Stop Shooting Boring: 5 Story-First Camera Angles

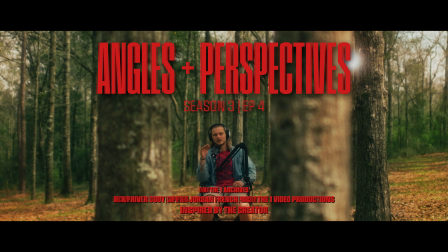Welcome to episode 4, Angles and Perspectives.
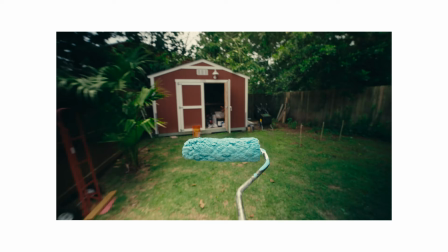These ideas are all about the perspective of the audience depending on where the camera is placed, producing the frame. Believe it or not, where you put your camera and what perspective you put your audience in plays a huge role in the message being told in your films.
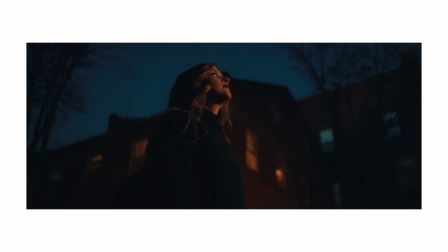In this episode, we're going to be going over multiple different camera angles and the perspectives that are being delivered to your audience. So at first, we have natural angles, which sit usually at eye level, shoulder level, or even chest level.
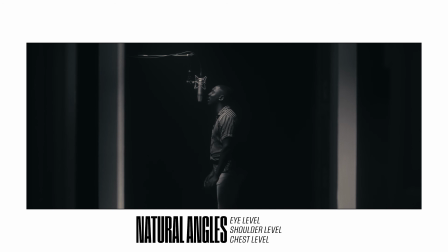This is natural because this is what us as humans, we see naturally. Now, as we deviate from these natural perspectives, just like many other topics in the film world, when you start to deviate from natural looks, you start to deliver an exaggerated message. So if we lower our angle,
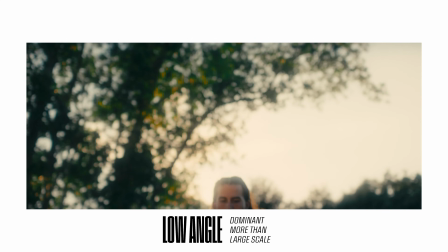creating the low angle, now you are giving your subject a sense of authority, power, and scale, height.
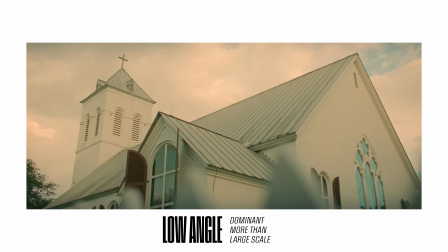So if there's a tall building, if there is a villain in a movie, or there is a hero,
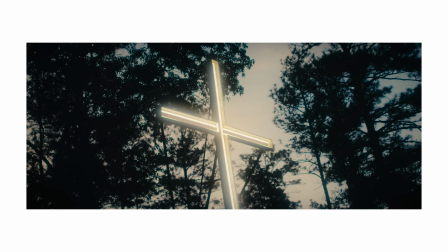they'll usually have a low angle showing them metaphorical and physical size. On the opposite end of that, we have the high angle. The high angle actually does the opposite.
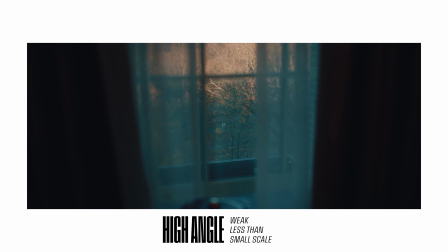It shows weakness, vulnerability, and shortness in scale.
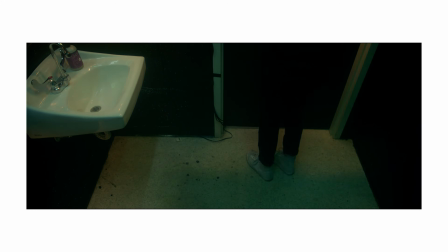This is the person who has been defeated in a film, the person who feels they're at a weak point.
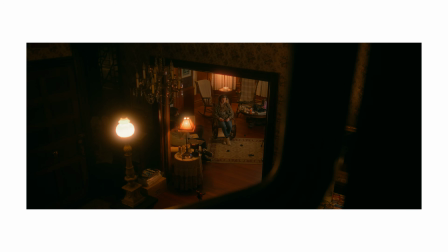That's where a high angle comes from.
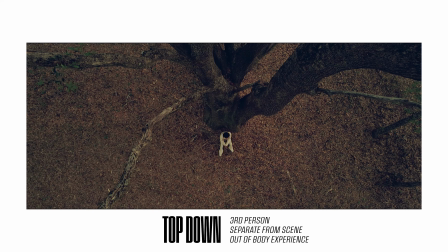Now, the higher you go into a top-down shot, this is almost going to give your viewer a out-of-body experience.
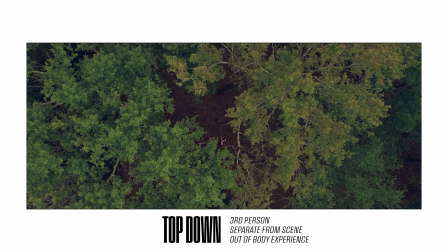They are leaving from being in the conversation or in the scene with the subject,
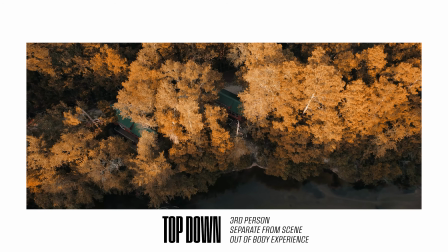and they are now viewing what is happening in the scene from a third-person perspective, out of body. And all the angles in between these ranges all have similar meanings. Now, if we take our angle and slightly turn it, now we have what's called a Dutch angle.
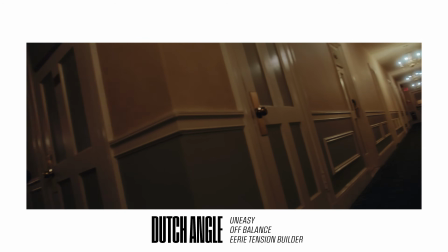A Dutch angle puts the audience in a perspective that is uneasy or unbalanced because our horizon is unnatural.
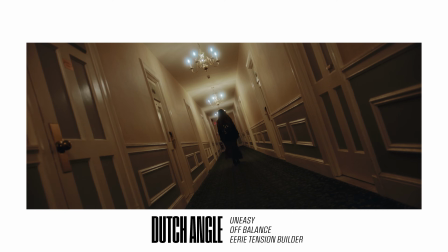So it's going to give this sense of eeriness and the feeling that something bad is about to happen.
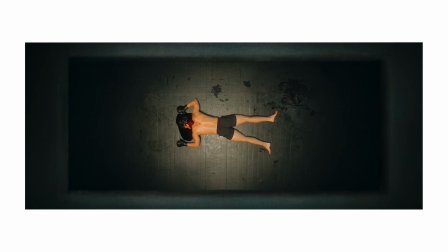Now, these are angles that have been tested and tried in many films, and they're more the technical side of things. You can also add some creativity to this by making your own angles or point of views. POV shots are meant to have a creative look and a new perspective that is not found naturally.
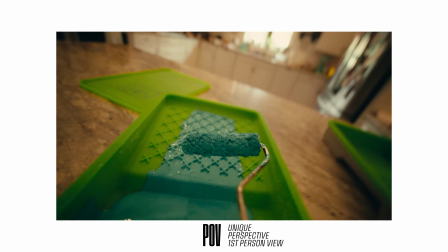You can use angles in many different ways and get creative with your perspectives because
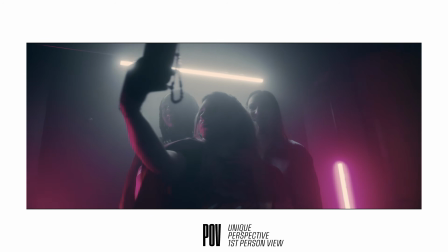perspectives also have a very strong storytelling ability. With that being said, if you have any more questions, don't be afraid to go rewatch the video, write down some more notes, and again, check out the community for some help. I'll see you in the next episode.